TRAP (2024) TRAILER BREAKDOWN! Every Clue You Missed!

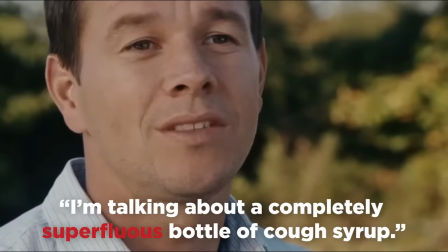like the red flag of a sociopath or if it's the sometimes awkward dialogue that chamelan writes into his scripts like he does shoot cooper and jamie
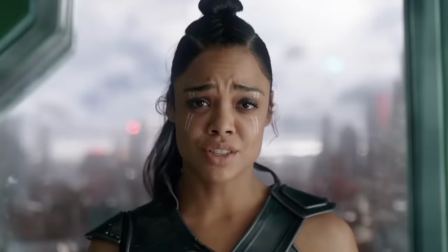so that they are centered directly in frame looking directly into the lens which is the type of framing that you see in comedic setups or horror situations
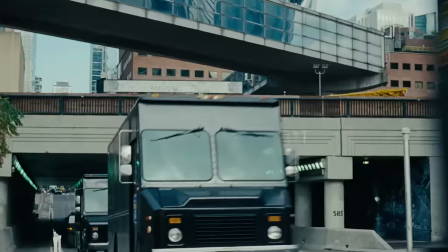that are designed to unnerve you as the police trucks plow in over the bridge charlotte snuck in an easter egg for the film the watchers in theaters june 14.
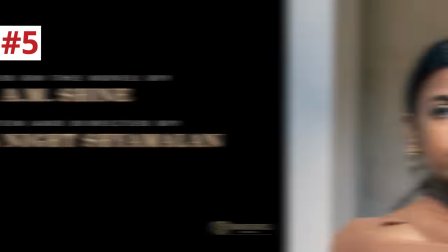the watchers is another warner brothers horror film directed by ishanah knight chamelan m night chamelan's daughter and salika's sister produced by chamelan's production company blinding edge pictures so i like that it's such a family film like my daughters are helping me make this but also go support my daughter's work
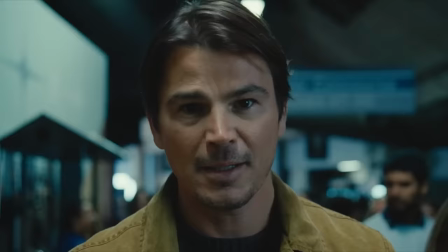so the merch guy jamie spills the beans to cooper you know the butcher that freaking nut job that goes around just chopping people up or the feds
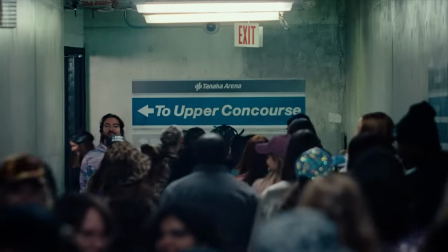or would have heard that he's gonna be here today. So they set up a trap for him.
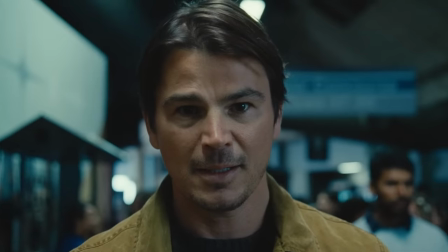And right when we cut back to Cooper, after the mention of the Butcher, a darkness fills Hartnett's eyes. And I gotta say, I'm loving Josh Hartnett's career resurgence, which really just seems to be after his appearance in Christopher Nolan's Oppenheimer last year.
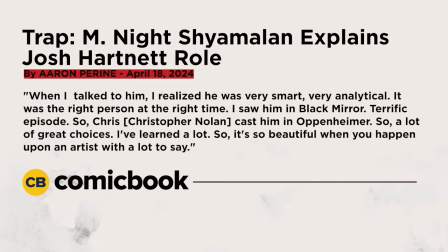Even M. Night Shyamalan admitted that's how Hartnett got on his radar.
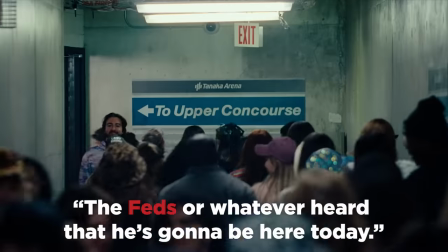Now, how would the feds know that their mystery killer would be at a concert without knowing any other biographical details about him to be able to arrest him before he enters that arena. Maybe he used the same credit card or the same account to buy these tickets as their killer using some other purchase.
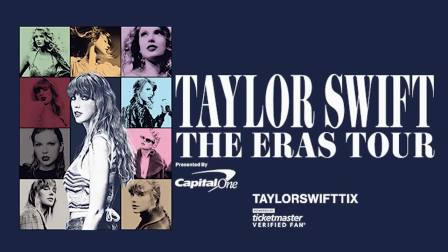I don't know, to get tickets to the heiress tour, you had to create like a fan account and tell them pretty much everything about you. Who knows? Or maybe he stole these tickets from one of his past victims. And when they found the body, they realized that this person was a huge Lady Raven fan and posted selfies on Instagram showing that they had tickets to it. But then when they looked for the tickets, the tickets were missing. And the only one who could have stolen them was the butcher. But there is a third way that they could have tracked down the butcher.
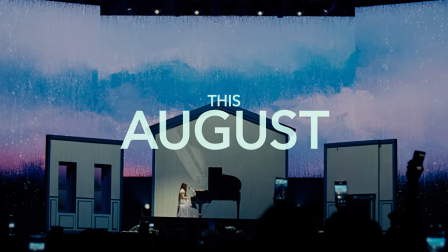That I'll get to a little bit later. but here the trailer transitions tonally as lady raven now plays piano on a different set perhaps inspired by the
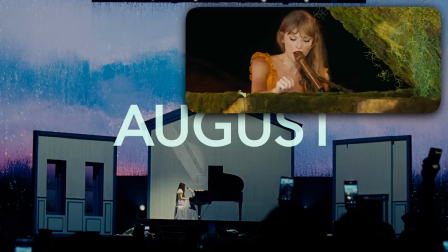evermore section of the heiress tour when taylor swift played from a moss covered piano later lady raven wears a wedding dress with a green vine and rose display covering her microphone stand that also might have been inspired by that but this house set has a watercolor backdrop and maybe this set
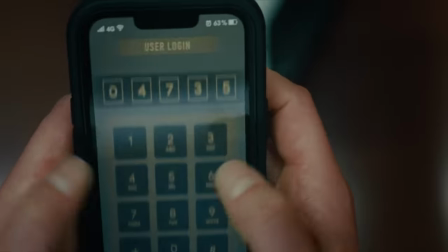reflects a house that cooper used to imprison his victims like i assume the house where he keeps his victim is not the same house where riley lives with
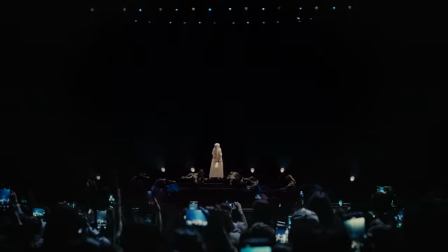him because she would have heard the victim screaming from the basement like obviously everything in this concert is some kind of reflection that's meant to show what's
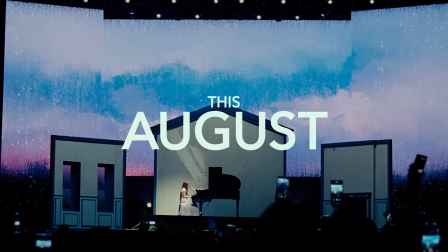going on inside cooper's mind and in this history because the shift in the music is signaling our discovery of the truth about cooper that he is
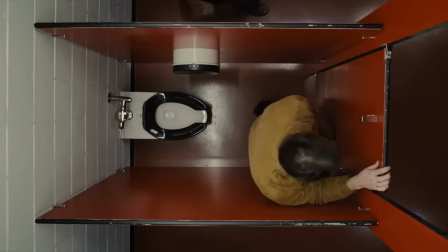the butcher the one that they're trying to catch in this trap in the bathroom stall he checks his phone security camera to see a victim chained up
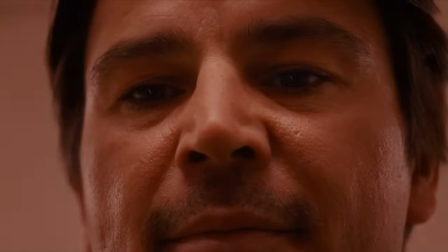to a laundry machine in the basement and the lights go red on his face as the trailer cuts back to cooper on the concert floor the
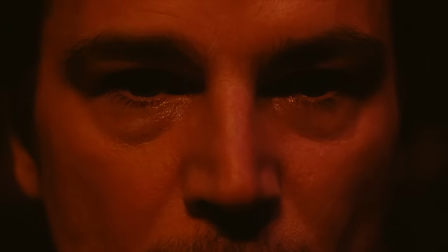red stage lights on his face so it's kind of like this trailer is making it seem like cooper's consciousness is just kind of drifting in and out of different parts of this arena.
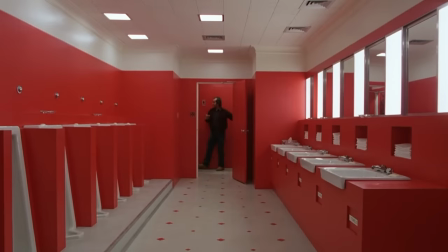But the bathroom having bright red stalls reminds me of the bathroom by the ballroom in The Shining, the bathroom where Grady tells Jack that he's always been the caretaker here.
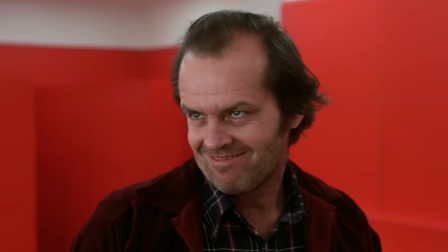Kubrick using an unusual bright red bathroom set is really remembered as a choice to alarm the viewer and match the red blood that gushes out of the elevators of the Overlook Hotel.
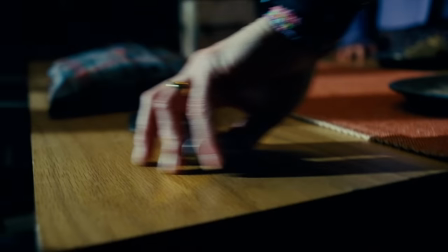While Cooper disassociates, his eye twitches and there's a quick insert of his hand picking up a butcher knife from a kitchen table.